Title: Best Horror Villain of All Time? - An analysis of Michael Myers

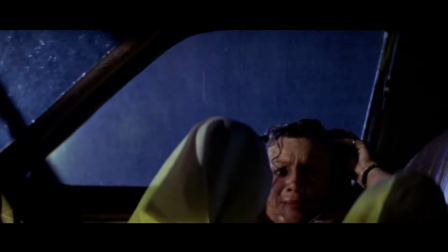A lot of these kills Michael has are all iconic now. And dude, we even have a few rare glimpses into Michael's personality here.
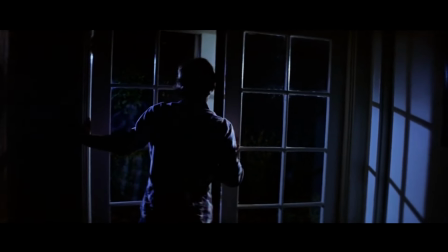Let's talk about the ghost kill. Couple is having sexy time. And bro goes down the stairs.
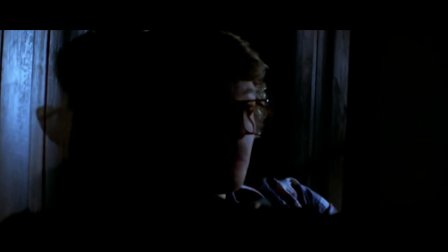There, he runs into Michael. He pins him up against the wall because classic. I don't care if it breaks the laws of physics.
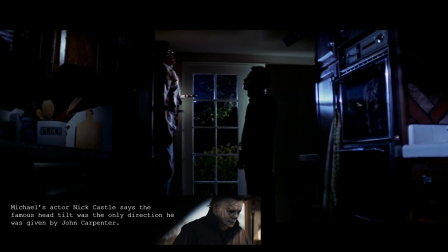It's awesome. Here we get the classic Michael Myers head tilt. Hell yeah, dude. Again, the small touches, the small flares, the flourishes.
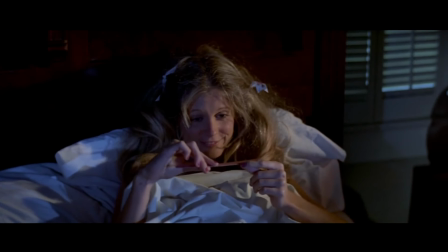Meanwhile, girl is still upstairs waiting to resume her adult activity.
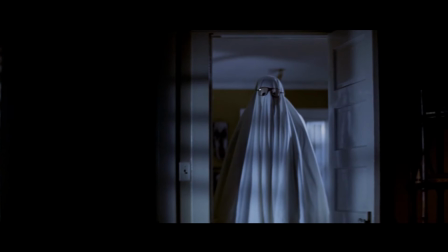Michael comes back upstairs in full ghost boyfriend cosplay. She gets hyped, then Michael gets hyped, then she gets killed.
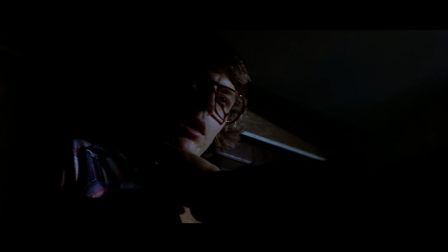Here's what I'm getting at, right? It's important to remember that Michael isn't just this murder zombie.
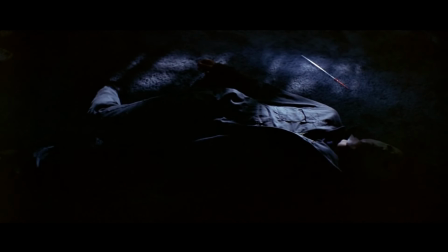He clearly thinks about what's going on around him as we see him pull off different strategies, approaches, while trying to kill these people.
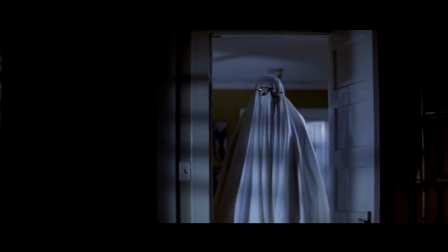I don't think he's doing this to be funny. Definitely not. Not in a way that Freddy probably would do it. He does it because it's an effective strategy to get the kill. It just so happens to be kind of funny for us.
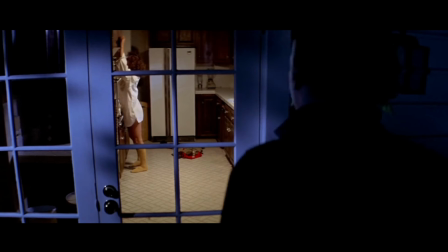But on a deeper level, I think it does make him more intimidating because it shows he's not stupid, right?
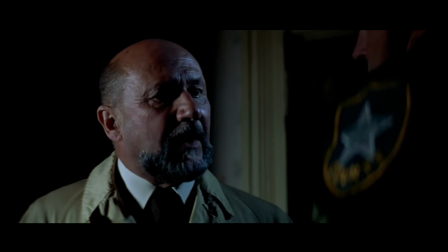I think some people might have that impression of Michael, like he's just some dumb big guy walking around with a knife, and he's not.
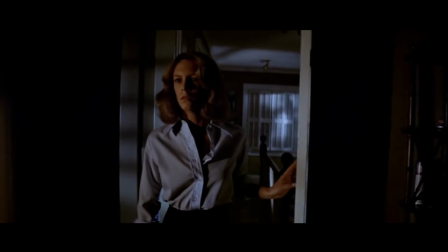When it comes to the actual finale, finale of the movie, it does a wonderful job of delivering what the film promises,
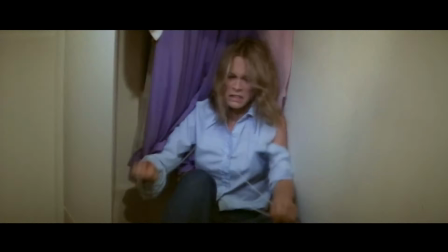and that's this final confrontation between Laurie, Loomis, and Michael.
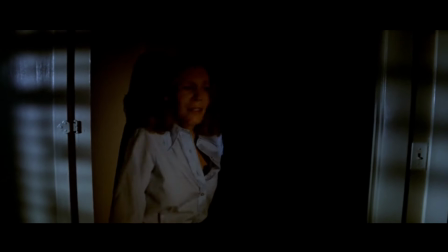Laurie finds Michael's arts and crafts display all around the house, and then the movie just throws iconic shot after iconic shot at you.
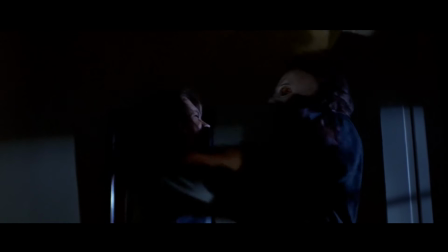It's amazing, like legit, it's amazing how many iconic shots are all fit into this finale.
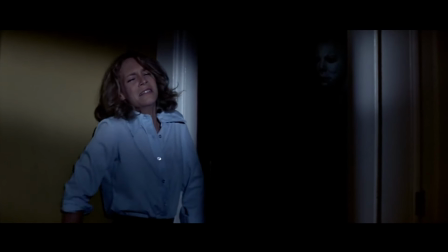It's just wild. Probably the best shot in the movie, one of the best horror shots of all time, is Michael emerging from the darkness of the closet.
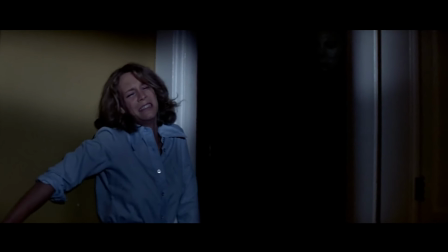You might expect it now, but I can't stress just how influential this shot is.
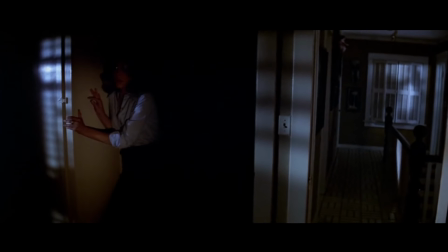Perfect, and so many of your favorite horror movies take after this shot, and everything else John Carpenter does in this movie.
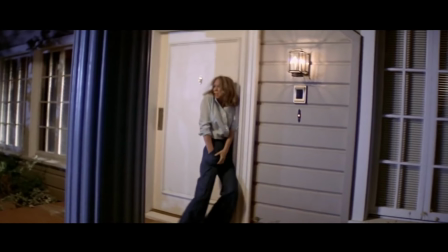The next shot, dude, is so sick. When Laurie is trying to get into the house and then every few seconds, they cut back to Michael to see how close he's getting.
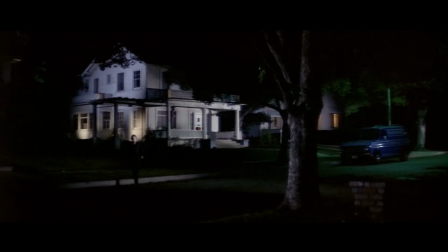It's a pretty sick framing device for tension and is a testament to the film's editing.
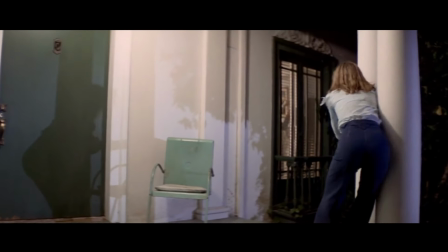For every second, Laurie is at the door. We're waiting for that reverse shot of Michael. We're hoping, we're praying he's not getting too close.
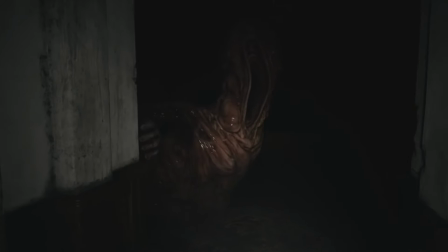We see this a lot in horror video games also, you know, just waiting for the door, getting chased by that stupid baby in Resident Evil. You turn around, right, real quick just to see how much time you have. It's sensational. Dude, what the hell?
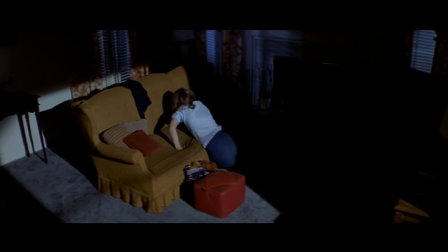What kind of sick, evil genius comes up with a shot like this? Holy.
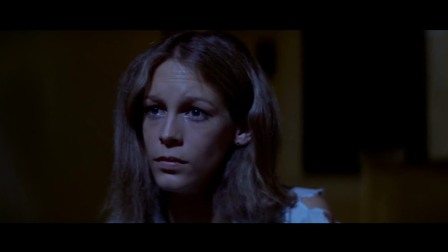Dude, my guy, the background. I love this shot to death. Michael walking up the stairs behind them.
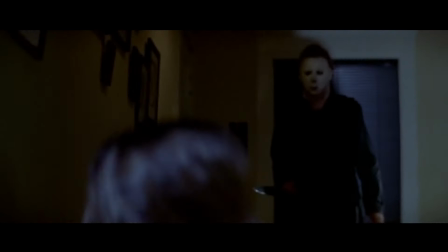The movie doesn't treat you like a baby either. They know you see it. They don't have to let you know he's walking up the stairs.
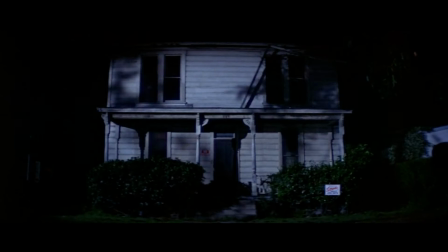I swear, dude, visually, this finale is actual lunacy. Most of the shots in this finale would be the best shot in most other movies.
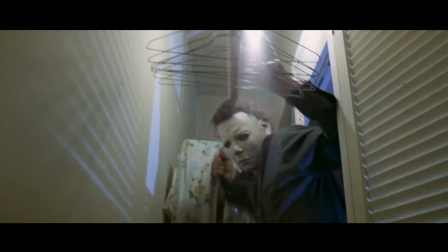The closet sequence is sick, swinging light, always goes crazy. But then, alas, maybe Laurie gets him.
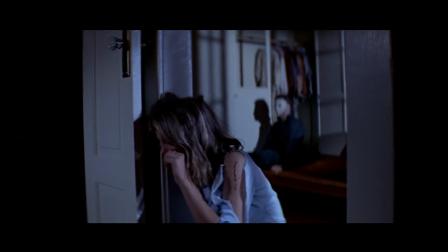Until, holy background, Batman, the Myers' core rise goes crazy. It's a small touch, but it goes a long way.
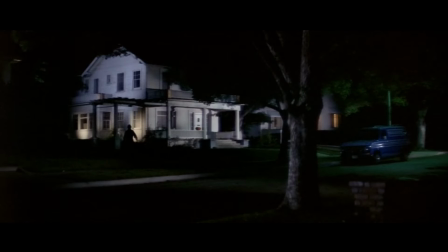Humans don't set up like this. Everything in this finale going the extra mile to make this guy not seem human.
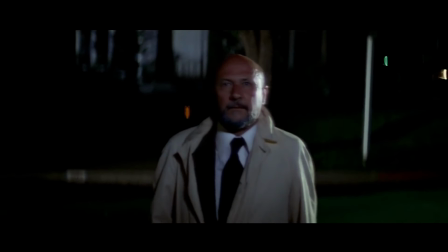Furthermore, we see it when Loomis eventually storms into the room to shoot Michael. He doesn't run. He doesn't try and fight.
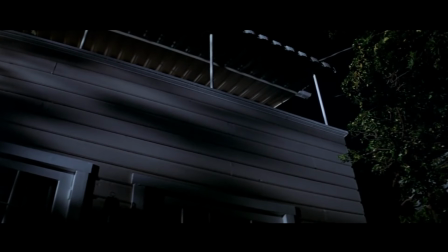He just sits there and takes it. Of course, he falls off the ledge once he gets shot, and the order of events that happens next is really crucial.
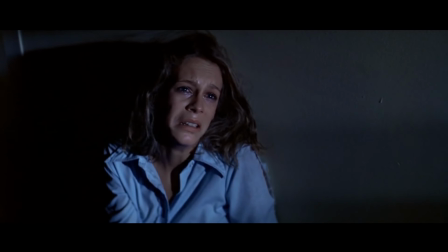Lori asks Loomis if Michael's really the boogeyman, to which he says yes.
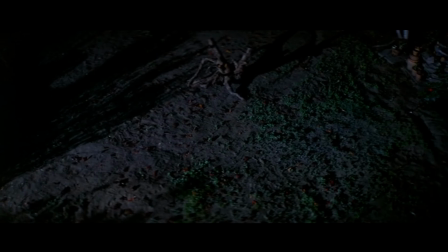From there is one of my favorite music cues of all time, when Loomis looks down to see Michael's corpse, and it's gone.
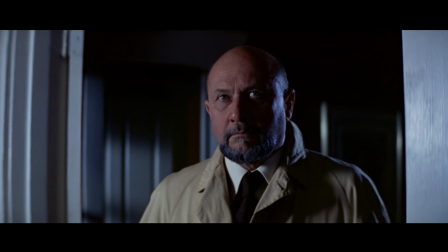And then we cue that iconic theme.
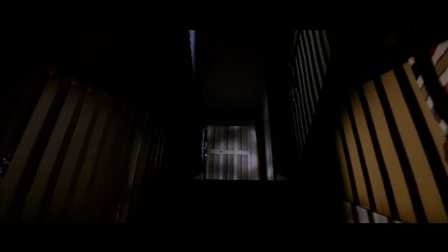The film then ends with some still shots of Haddonfield and all the locations we've been through throughout the movie, as the music plays and Michael's breathing can be heard.
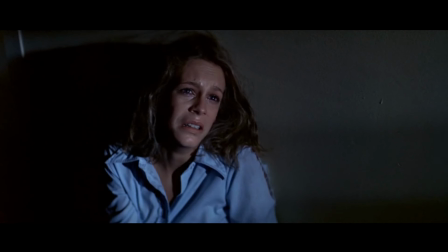It's not a hopeful ending. It's one that all but slaps you in the face that Michael's still alive, that he could be anywhere at any moment, maybe even right behind you.
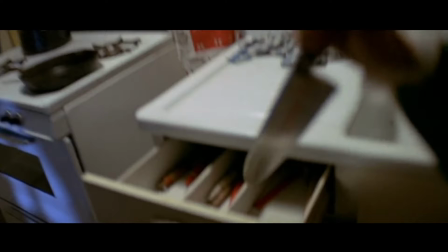When discussing Michael, it's always good to remember to think of him the way the movie wants you to.
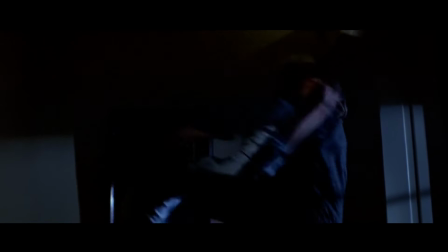The boogeyman, the shape, the embodiment of evil. And just like Michael Myers, evil is always around.